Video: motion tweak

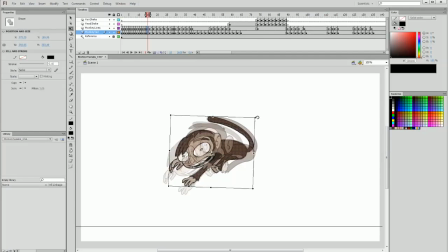4:17 Next keyframe is duplicated, bringing it across between the two frames, and so on and so forth. Every now and then you'll want to turn off your onion skin and just scroll back through the frames just to make sure everything is sort of flowing in the right direction and we're getting a smooth motion.
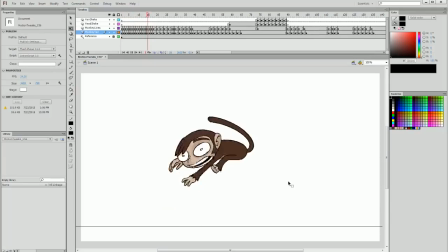4:35 And you might even want to go back to the start and just play and see how it feels.
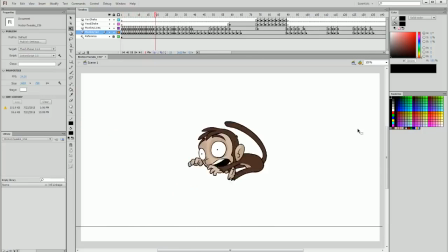4:39 And already you can see how much smoother that beginning motion is, and we haven't redrawn anything. We haven't created any new in-betweens or anything like that, which is really cool because when we were talking about how important it is to streamline the process, this is one of those things that saves a lot of time,
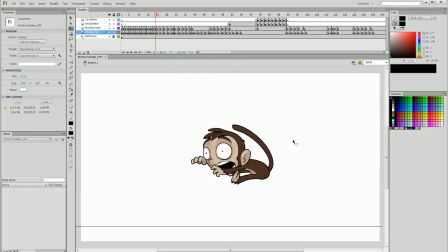4:57 creates a lot of polish. And if we didn't do this, if we did it in the traditional way, we would be doing double the work. And when it took us 4 hours or more to do the line work and colouring of these frames, to do double that work is unnecessary. So this is a really useful way to cut back on that workload.
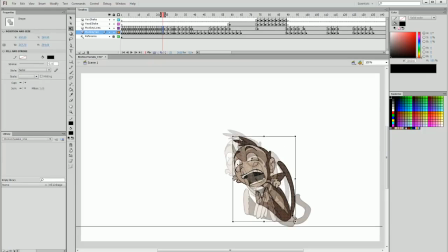Here is an example where I can manipulate the body to complement the motion to fit with the squash more,
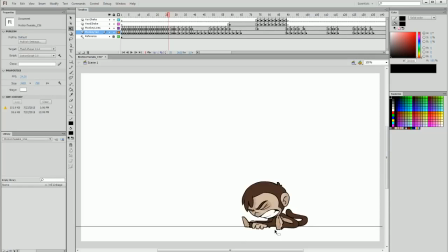5:32 because at the moment we have the animation smears in the limbs. So I'm just making sure they move in the right direction, and I'm going to then make the squash bounce back up a little bit and in the direction that he's then going to be bouncing, and I'm just going to check that that motion works well. Bounce up. Okay, cool.
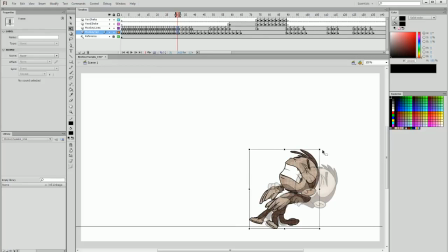5:51 I'm happy with that. Now back to my onion skin and back to my manual frame manipulation.
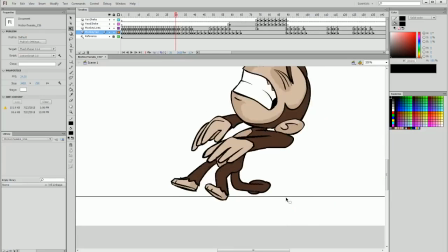5:58 So what has happened here with the legs, if I remove my onion skin to show you, is that we have this back leg moving in this upwards direction and then immediately down.
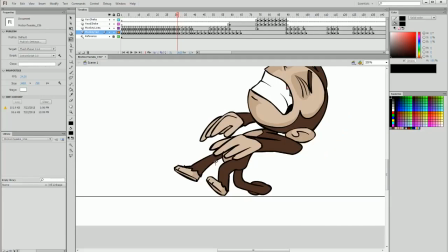6:06 And we actually don't want that to happen. We want to complement the motion that we've already established. So I'm going to simply select this leg and drag it down. And I can do so for the rest of the body, hiding the tail, sort of skew it in and downwards just to make sure that that motion is respected.
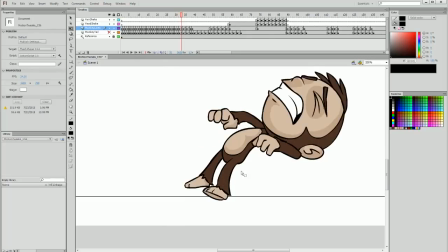6:25 So going back and forth, and that's a little bit better. I can actually edit these legs and raise them a bit to make sure it's nice and smooth.
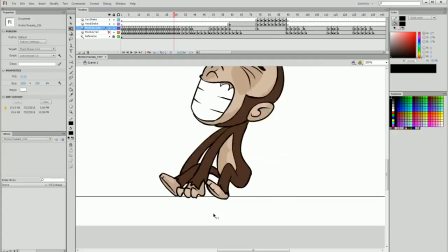6:33 But that is a lot better compared to what was happening before. The legs are sort of flowing in one continuous direction.
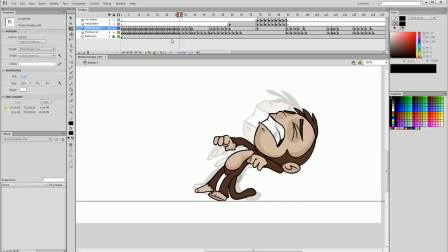6:40 So taking it frame by frame once again, creating a duplicate keyframe.
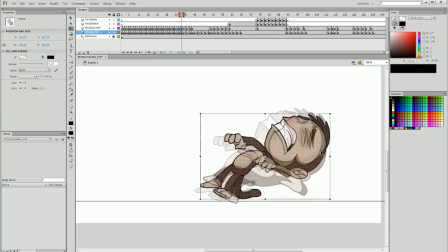6:45 Over the next frame I want to rotate and move between the two frame positions, and flipping between the frames just to make sure it's a smooth transition, and continuing onwards.
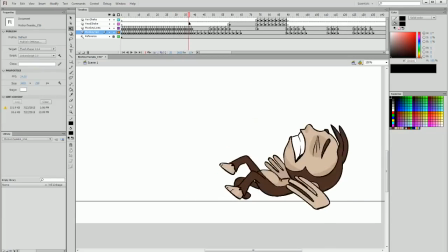7:00 So there's a situation here where when he hits the ground, we have this solid stop.
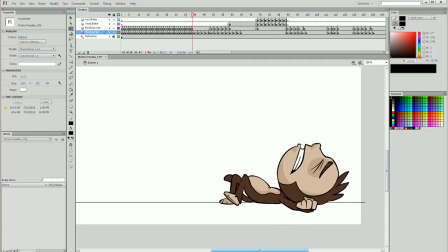7:06 This is the next sort of motion tweak that I like to do. The first, I'll recap, is this.
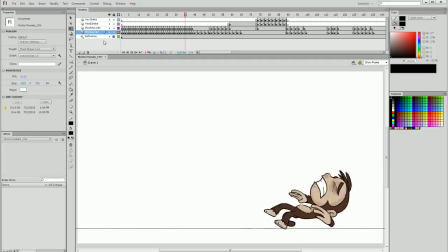7:13 Smooth out that motion, and you can see how much smoother that animated motion is without really doing very much more work.
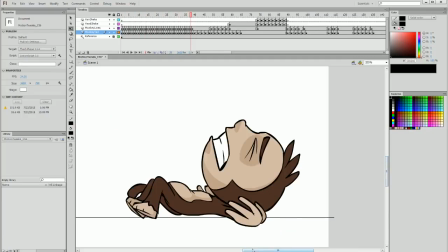7:20 The next bit is adding some follow through or squash and stretch without redrawing frames.
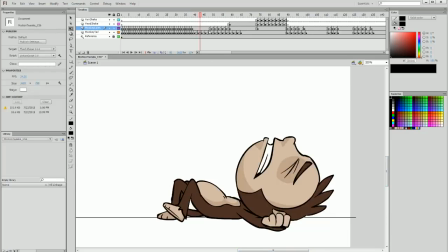7:25 So for example, we have the monkey hit the ground and then stop solid. The reality is if something hits the ground, it doesn't immediately stop.
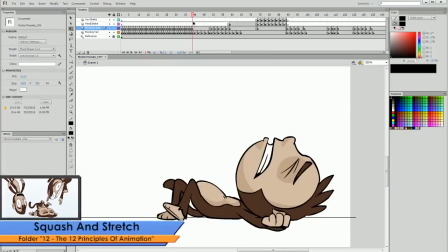7:33 So what we're going to do is simulate a squash and stretch, or a bit of a bounce for when he hits the ground,
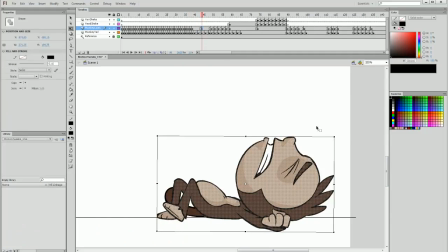7:39 by creating a duplicate keyframe later on to return to, and then in our first frame when he hits the ground, squash it down, widen the body a bit as well. On the next keyframe, just stretch it back up a little bit, skew it back a bit, and on the next keyframe, perhaps 2 frames later,
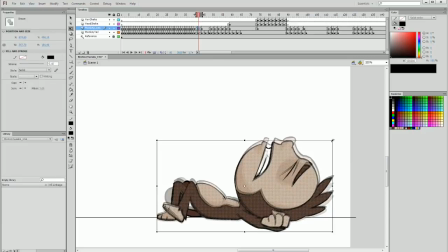7:57 I'll turn on my onion skin and stretch it out to be exactly between the position of the last frame and the previous frame.
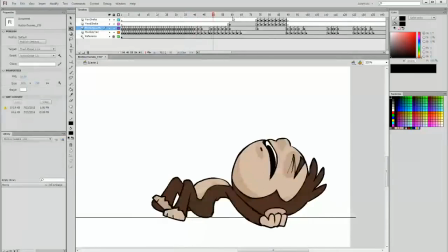8:04 And now when I play through here, it's added some bounce.
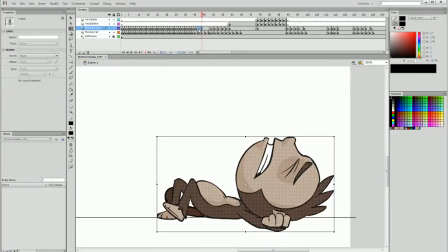8:07 In fact, I'm going to remove the extension here and just bring the bounce in so it all happens a bit faster. And it looks a little bit intense when I'm zoomed in. It looks like he's flatter.
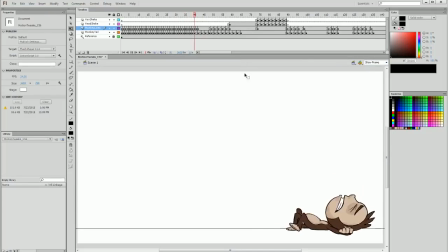8:18 But when I zoom out to the screen size, it actually adds some impact to the collision.
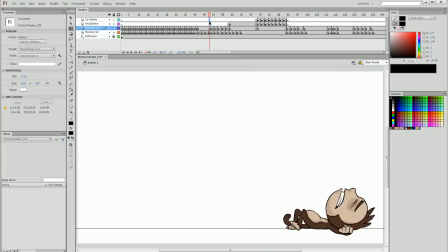8:26 Next, I actually want to extend the motion here because I feel like he sits up a bit too immediately. So I'm stretching out the duration between when he lands and when he sits up.
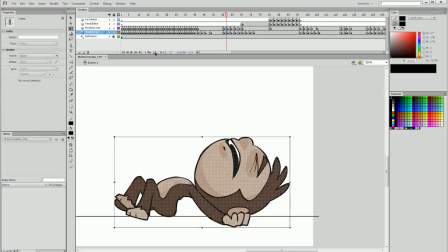8:36 And then when he sits up, I'm just going to check and see if I can do this tweak between the 2 frames on either side. So there's not really anything I can do between there, so I won't add a duplicate keyframe.
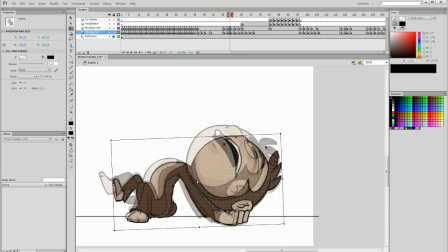8:47 On the next frame, I believe there is slightly, so I'm just going to stretch up. The reality is, even if the difference is only fairly minute, it still is better than nothing in a way,
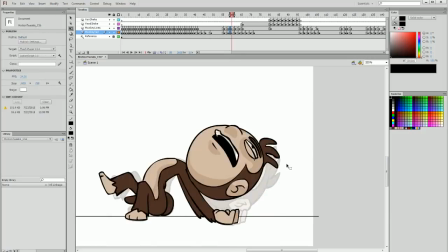8:58 because if it's on doubles, there's absolutely no difference for that entire duration between the 2 frames.
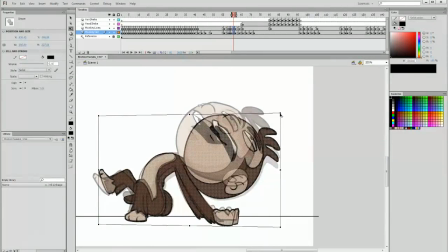9:05 Whereas if we're just sort of adding a little bit of motion aiding the direction that is soon following, it's just helping that along in a way that wouldn't be otherwise.
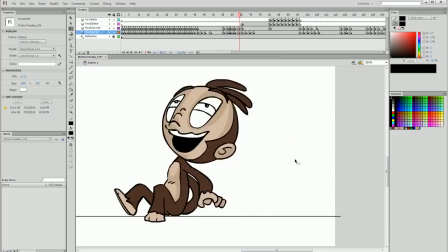9:16 So even though what I've done here with the duplicate frames between the transitions is minute, it's still aiding the motion. There is an area here, of course, I've forgotten to colour in the eyelids, so I'm going to go through and fill those in,
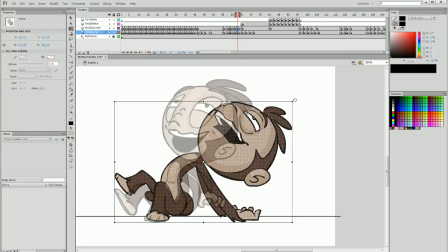9:30 but then I'm going to go back and then see if I can do some of my mid-frame transition stuff.
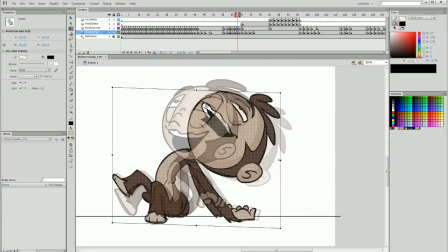9:36 Stretching it out and making sure that the main areas to be focused on and remain the same are, such as the hands and legs being positioned in the same place.
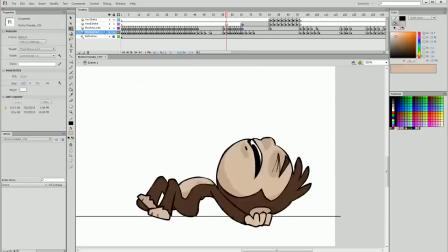9:49 Otherwise the head can sort of be somewhere between the 2. So here's another example of an area that needs a tweak.
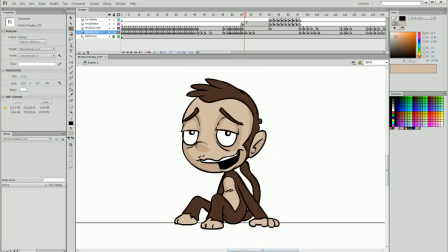9:58 When he sits up, he immediately sits bolt upright and there is no bounce back at all. So I'm going to extend this last keyframe to separate the one before his landing, just to give it a little bit of distance.
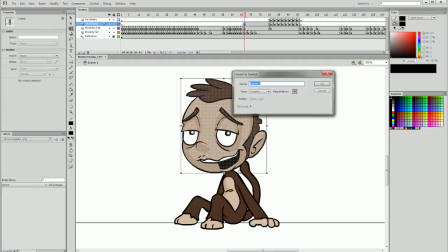10:12 And now I'm going to convert this head to a symbol, which is a function that most animation programs that do this sort of thing have an equivalent of. And I'm going to call this swaying head. And I'm going to call the body swaying body.
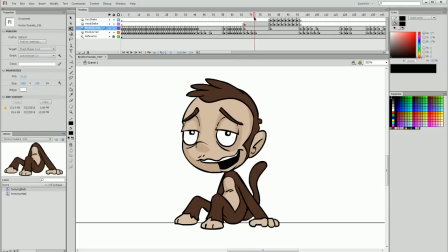10:28 And I'm going to create a duplicate keyframe of both of these frames about 7 or 8 frames later. But then at the very beginning, on the first frame, I'm going to bring the head down quite a lot,
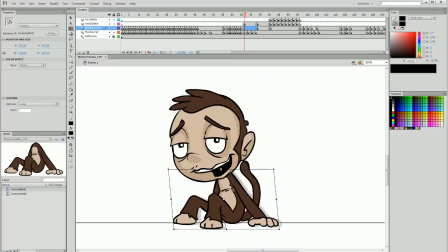10:41 and I'm going to skew the body to be in the direction of the head facing forwards.
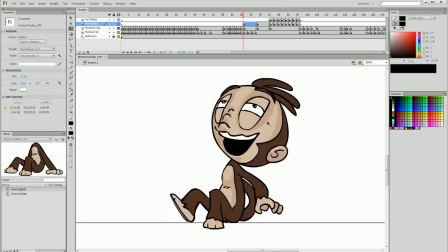10:46 So we have the head sort of bouncing forwards and then rearing back.
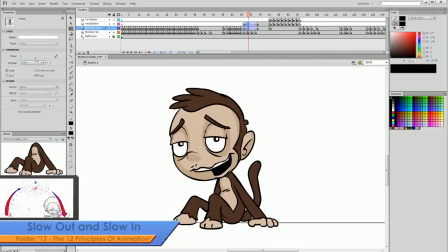10:51 I'm going to add a tween between these, and I'm going to ease out heavily to 100%.
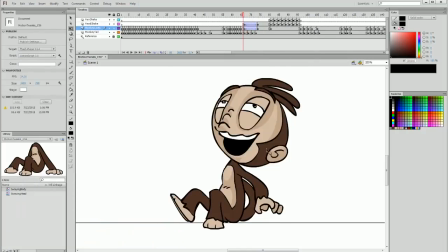10:56 And then what happens is we get this look that he's swinging forward, picking up momentum,
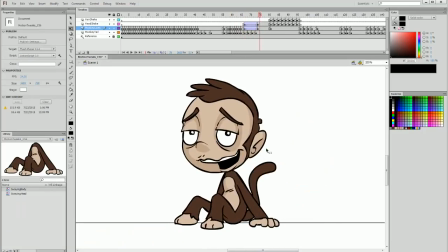11:01 and then bam, he bounces and lands and ends up sitting in an upright position.
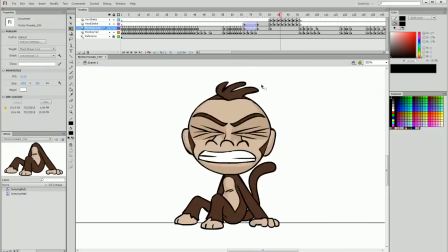11:07 But it shows momentum building, and then it shows him bouncing after hitting that position,
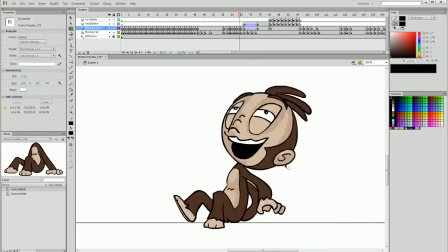11:12 which adds a lot of weight to his motion, which is something we really want to communicate when we refine our motions.
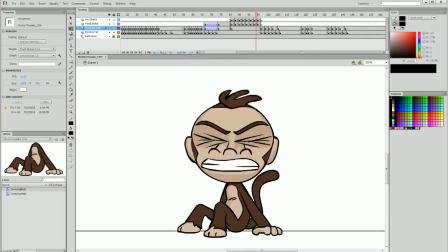11:18 Now I feel like the shaking head animation is a little too drawn out and long, so I'm just going to check and see what it looks like on singles instead of doubles.
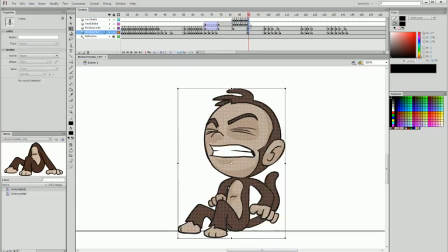11:29 So I'm just dragging all of these frames in, and okay, so I way prefer that.
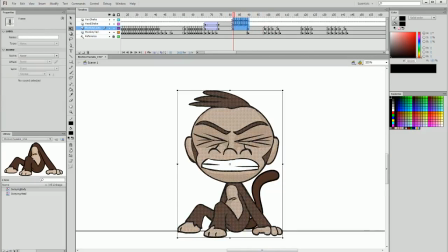11:35 I know it's quite extreme, but I do want to add a lot of drama to this.
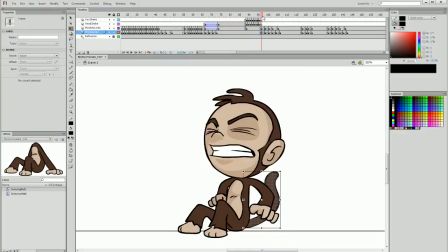11:41 So I'm going to drag that all the way back so it's right next to when he rears back, and then we have this much more rapid head shake before he looks forward.
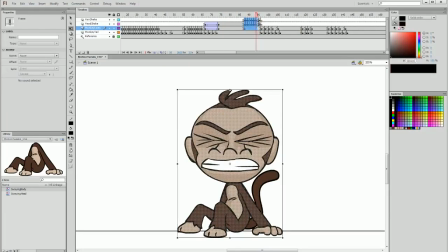11:49 So it's like he's snapping himself awake.
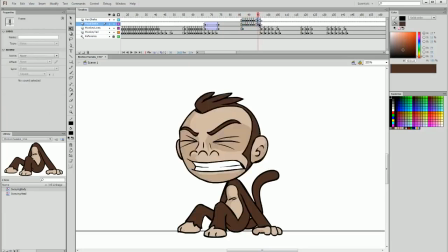11:51 I am adding a slight distance of frames, making the last 2 head shake frames on doubles, just so it slows down very slightly before he rears forward. And then in the area before he shakes his head, I'm going to extend the frame duration,
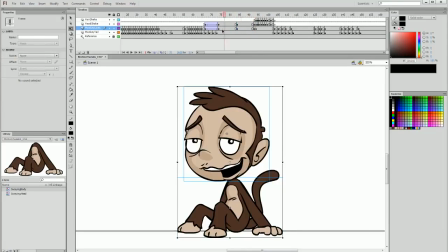12:05 and I'm going to add in 2 duplicate keyframes of the head and body, one at the end and one in the middle. The reason I'm doing this is because I want to add a sway. Speaking of which, I'm going to create a keyframe out of the tail, and I'm going to call it swaying tail.
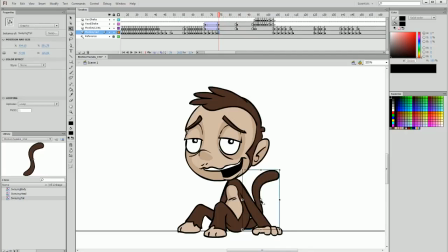12:20 And I'm going to move the pivot point of the tail down to the base of the tail. Now I should have done this for the body and the head, and it's not too late to do it, so I'm just going to remove my initial tween and do that now.